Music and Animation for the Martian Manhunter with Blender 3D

Welcome to Composerscape. My name is Jess Hendricks, and in this episode, episode 5, I'll be talking about my music for Martian Manhunter and the animation I created to accompany it in Blender 3D. So don't forget to like and subscribe, and stay tuned.
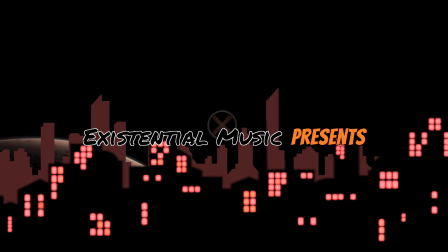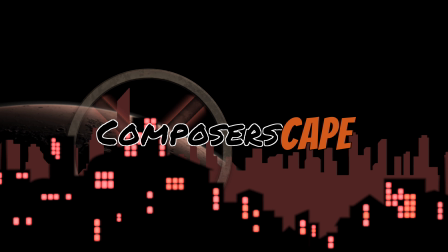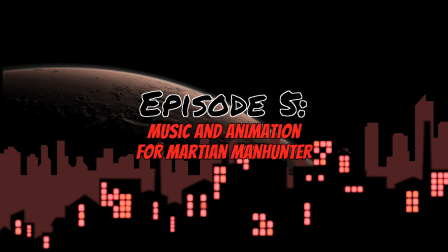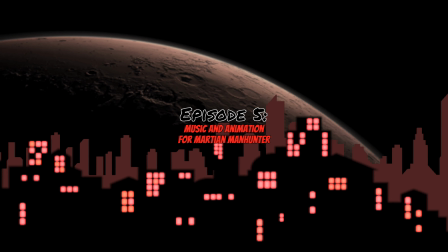Okay, so let's dive right in. I do these videos as kind of a way to both. I think some people might find it interesting to see my approach to music composition and how I would approach film music composition. My interpretation of some of these characters, both musically and in this case using animation. So hopefully it's an inspiration to other composers that might watch this, and even if you don't do film music. I have lots of ideas for using different things, either from existing film music or even from the larger classical and art music repertoire, modern contemporary orchestral music. One of the effects I use here is the introduction, which the introduction is a kind of a slow burn. It's a build, and it's just lots of different textures, less than it just being specific melody, and it's just building up to the main idea, this kind of driving rhythmic thing that happens later. So I start with these very low percussion sounds,
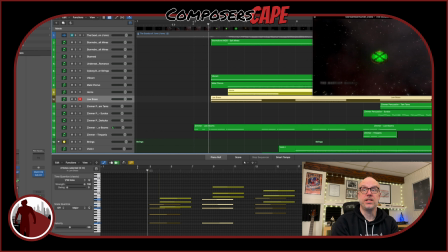which honestly you probably can't even hear until you turn up the volume. As usual, these things always sound really good with the volume loud, because I have lots of things going on.
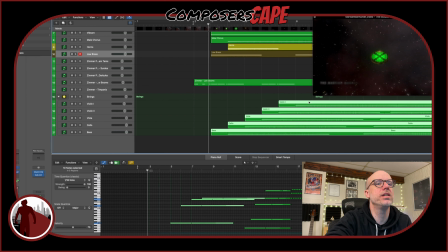And then I start stacking. I got strings that are building this kind of interesting chord here, and they start arco, and then they switch to tremolo, and it kind of builds this like tense effect.
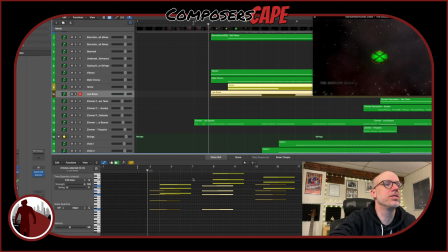And then I do one of my favorite tricks. I probably even do this too much, is I'll have, these brass swells, generally low brass, and the low brass plays one chord, and then the horns come in higher, but on a different chord,
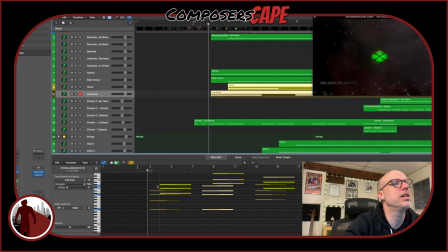only a half step away. And it's kind of this effect here.
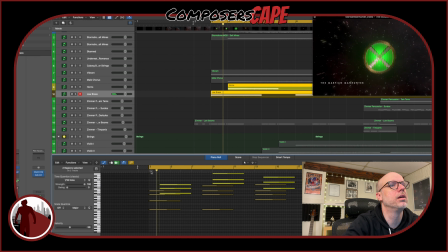Which I think is really kind of cool, because normally, like if you sat down at a piano and played those two chords together, they would clash that close.
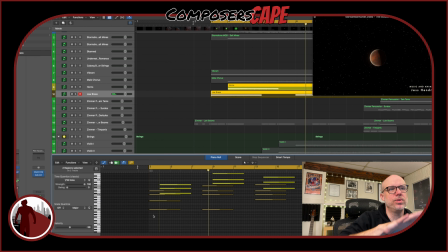But when you do it this way,
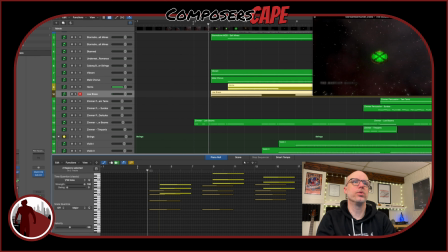I just find it to be a really interesting. Then the chords are more textural as opposed to functional, for a little music theory term. And then to add even more texture, as I've said in previous videos, is I really love to add the synthesizers in with a traditional orchestral sound,
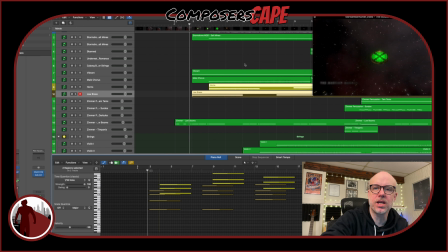especially in this, which is a science fiction type score. It's John Jones, the alien from Mars. So I have this these synthesizers come in, and at this point it's just these two.